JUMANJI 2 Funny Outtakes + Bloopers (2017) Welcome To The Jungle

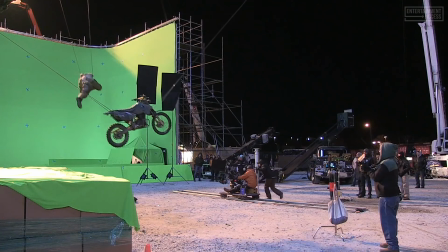We're going to have him jump a real motorcycle off the end of the statue, swing around the nose and land on the top.
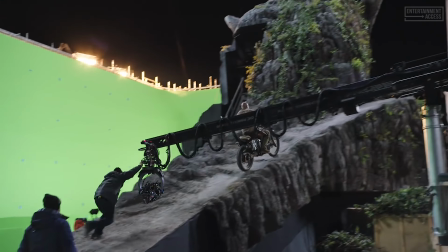It's all one shot. CG is there to embellish live action, not to replace it.
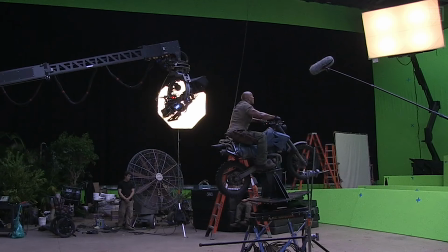And we've really gone to great lengths on Jumanji to create live action sequences.
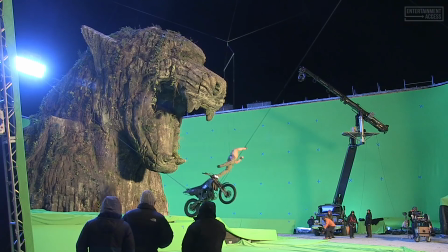Now, we will have to have CGI remove cables on the stunt guys, but other than that, everything you see is going to be real.
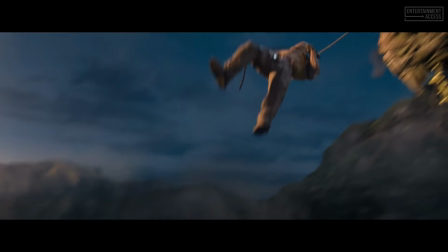And I think that the audience feels that in the seat of their pants. To the whole crew. I feel like there's this incredibly powerful, sort of resonant idea in Jumanji.
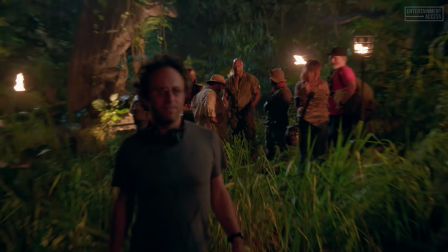It's a different kind of movie than I've ever made before, but I've always wanted to sort of make a big adventure movie. Action! Jake Kasdan hasn't been making, like, children's movies. He's making rated R, funny-ass movies. I've been a big fan of his work for a long time, so to get the chance to work with him was really exciting for me.
I should give you a cue, Nick.
He comes from a comedy background, which I think is so perfect for this movie because the whole scenario is so ridiculous in the best way.
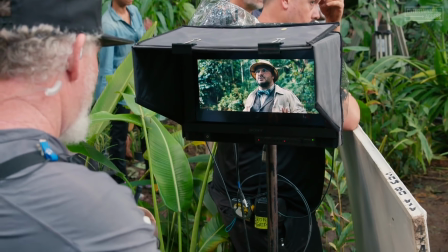I'm an overweight middle-aged man. This can't actually be happening.
One of my favorite directors to work with, Jake Kasdan.
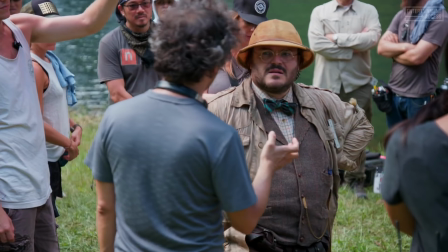He's super smart. He's super funny. Immediately, I was intrigued. I wanted to jump in and party with him again.
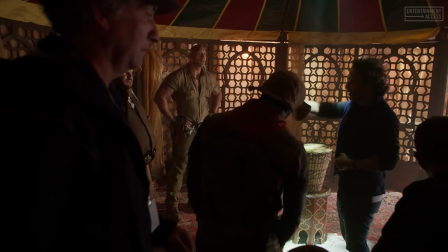Once you see the snake, it's like, what do we do? Okay, you do this. Who's good at it? He knows how to tweak my brain to make the best acting happen.
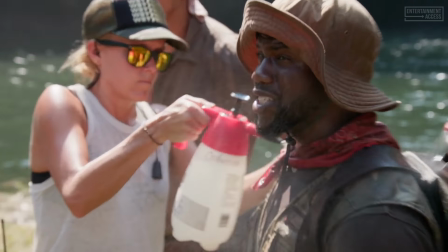He's a good acting scientist. Jake, at this point, I'm thinking A good director is going to get what he wants and also say, I want you to also add some of you in here. We definitely had the freedom to do that.
Great, we cut.
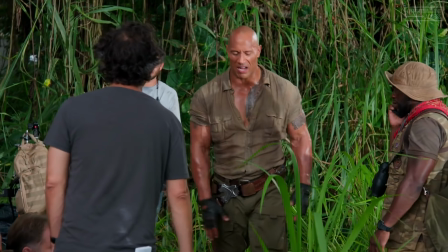The moment Jake yells action and we get into it, it was just the best experience.
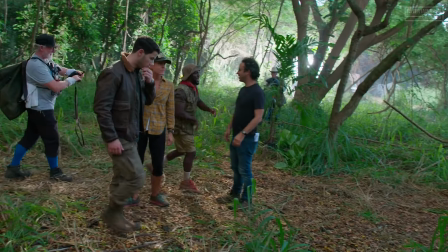Hey, real quick, happy birthday to Jake. He's doing an amazing job. Director Jake, it's your birthday. Happy birthday, man.
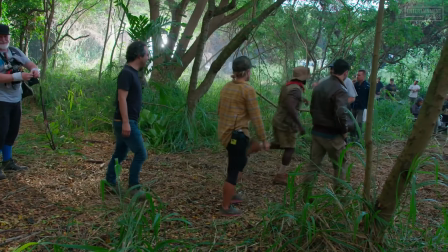DJ, give him the gift. We got him. All right, I got it. I'll give him the gift. You got it, right?
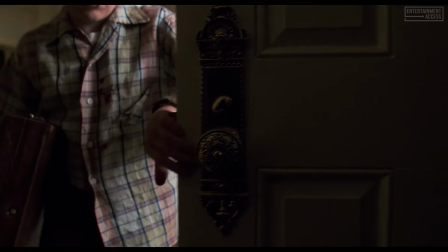When you talk to them about the original movie, I think people love the idea that giant animals came crashing into their world. It came out at a time where visual effects was kind of a newer science.
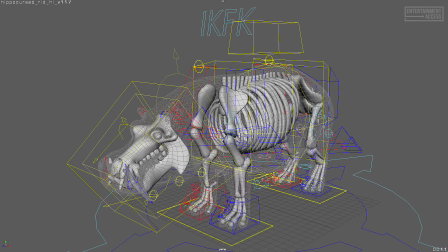Of course, in the time since, visual effects has evolved to places that you would have hardly been able to imagine then.
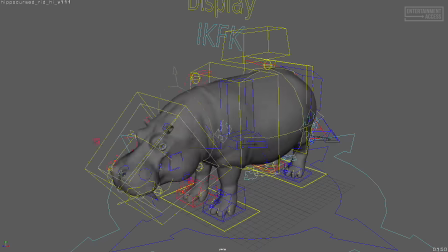We have incredible facility and control over what the animals can do and how the sequences work.
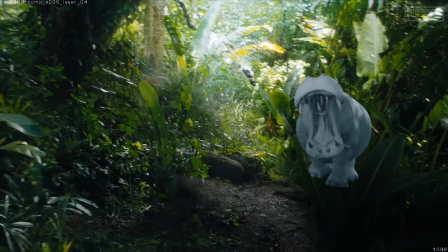A movie like this, which is visual effects driven, allows filmmakers to basically accomplish anything they can imagine.
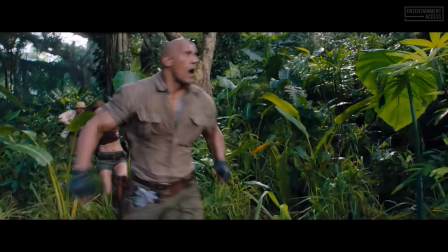There's no limit to it.
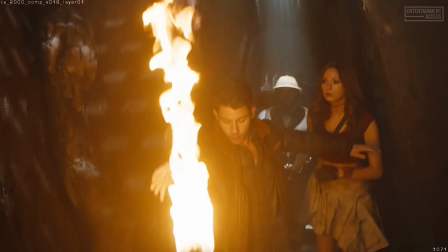It was important to me, if an alligator shows up, it should look like a real alligator.
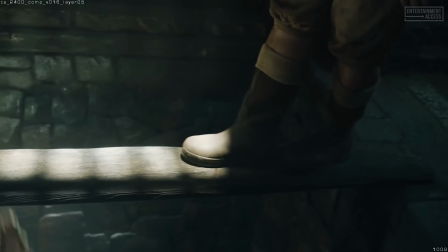Except they've got an attitude and it seems almost like they're rabid and trying to kill you.
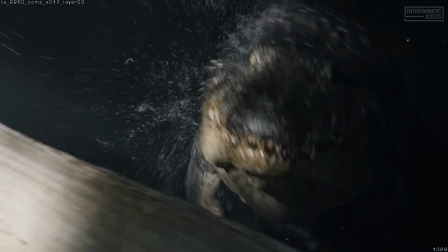Hi there.